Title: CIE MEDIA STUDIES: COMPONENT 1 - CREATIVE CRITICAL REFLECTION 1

Conventions of the thriller genre. This part of the video is split up into 3 specific questions.
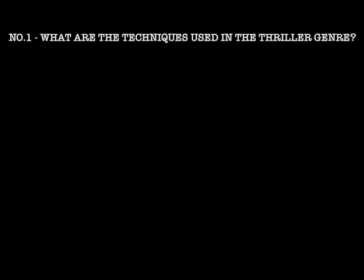0:26 Number 1, what are the techniques used in the thriller genre? Number 2, what are the usual conventions of a thriller?
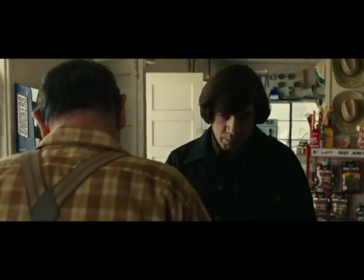0:32 And number 3, what iconography is usually found in a thriller film? So, a thriller usually entails certain techniques to create suspense and excitement for a viewer.
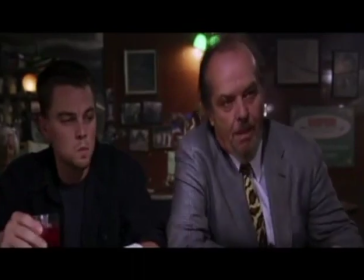0:40 This could include the use of low-key lighting, claustrophobic proxemics, eerie music,
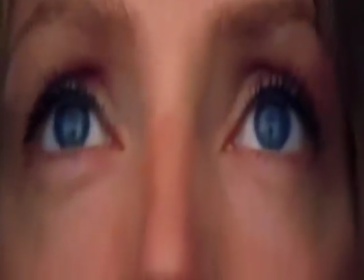0:46 silence, heightened diegetic sound, close-ups, tilt shots, and high and low angle shots.
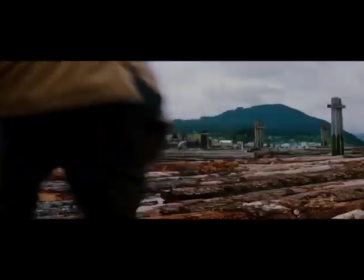0:52 So what are the usual conventions of a thriller? Common conventions used in thriller films include a protagonist that is usually immoral but has good intentions,
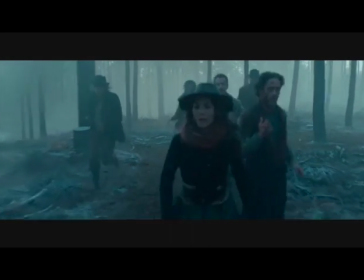1:00 unjust societies, isolated places such as a wood or a small house, and an antagonist with bad intentions,
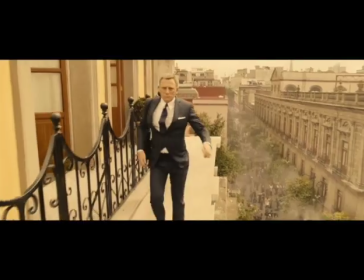1:07 usually fighting against the protagonist. So what iconography is usually found in a thriller film?
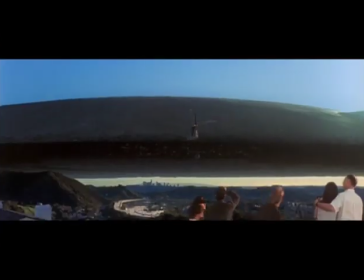1:12 Things such as dark clothing, guns, aliens, spirits are all usually found in a thriller film.
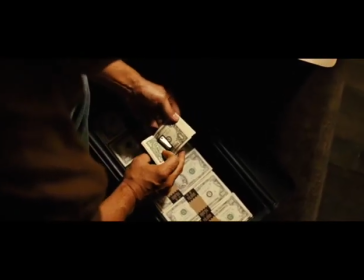1:20 Example and comparison. In this section of the video, I'll be talking about how my opening sequence conforms to or challenges the thriller conventions.
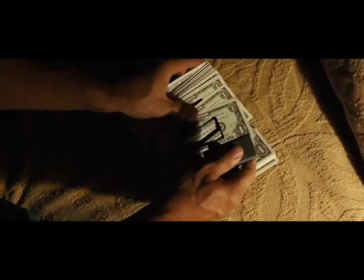1:28 This next clip is from the 2008 hit No Country for Old Men.
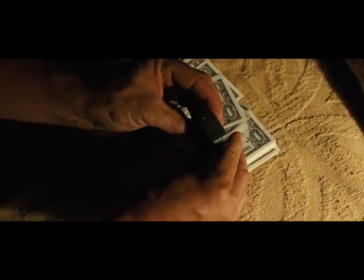1:32 In this clip, Josh Brolin's character, Llewellyn, discovers a tracker that has been hidden within a stack of money.
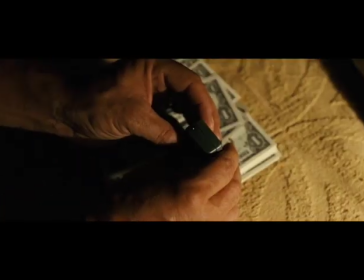1:38 Llewellyn is being hunted down by Javier Bardem's character, Anton. This clip creates suspense perfectly.
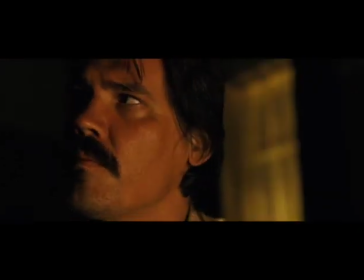1:43 The use of low-key lighting represents danger and creates an eerie atmosphere within the scene.
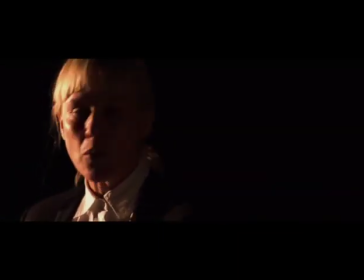1:48 In the making of my opening title, Crusade, we used a similar amount of low-key lighting when filming our boss scene. In this scene, the use of low-key lighting created a sense of mysticism around our boss and gave her a sense of power. Another way that the scene from No Country for Old Men created suspense is through the use of zoom-in close-up shots.
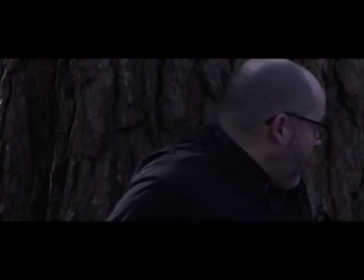2:06 This created a sense of isolation and vulnerability around Llewellyn. We also used close-up shots for the same effect during the priest apprehension scene.
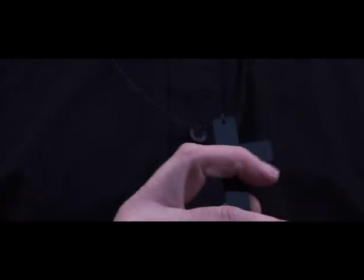2:14 The close-ups emphasised the fear on the priest's face, making him look trapped and isolated.
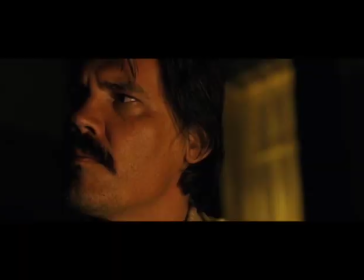2:19 As discussed before, this is another common convention found in thriller films. Another way that the scene from No Country for Old Men creates suspense is through the use of heightened diegetic sound.
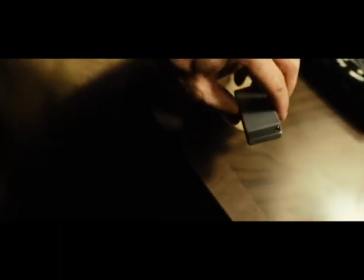2:27 Listen closely to this next clip and look out the heightened diegetic sound.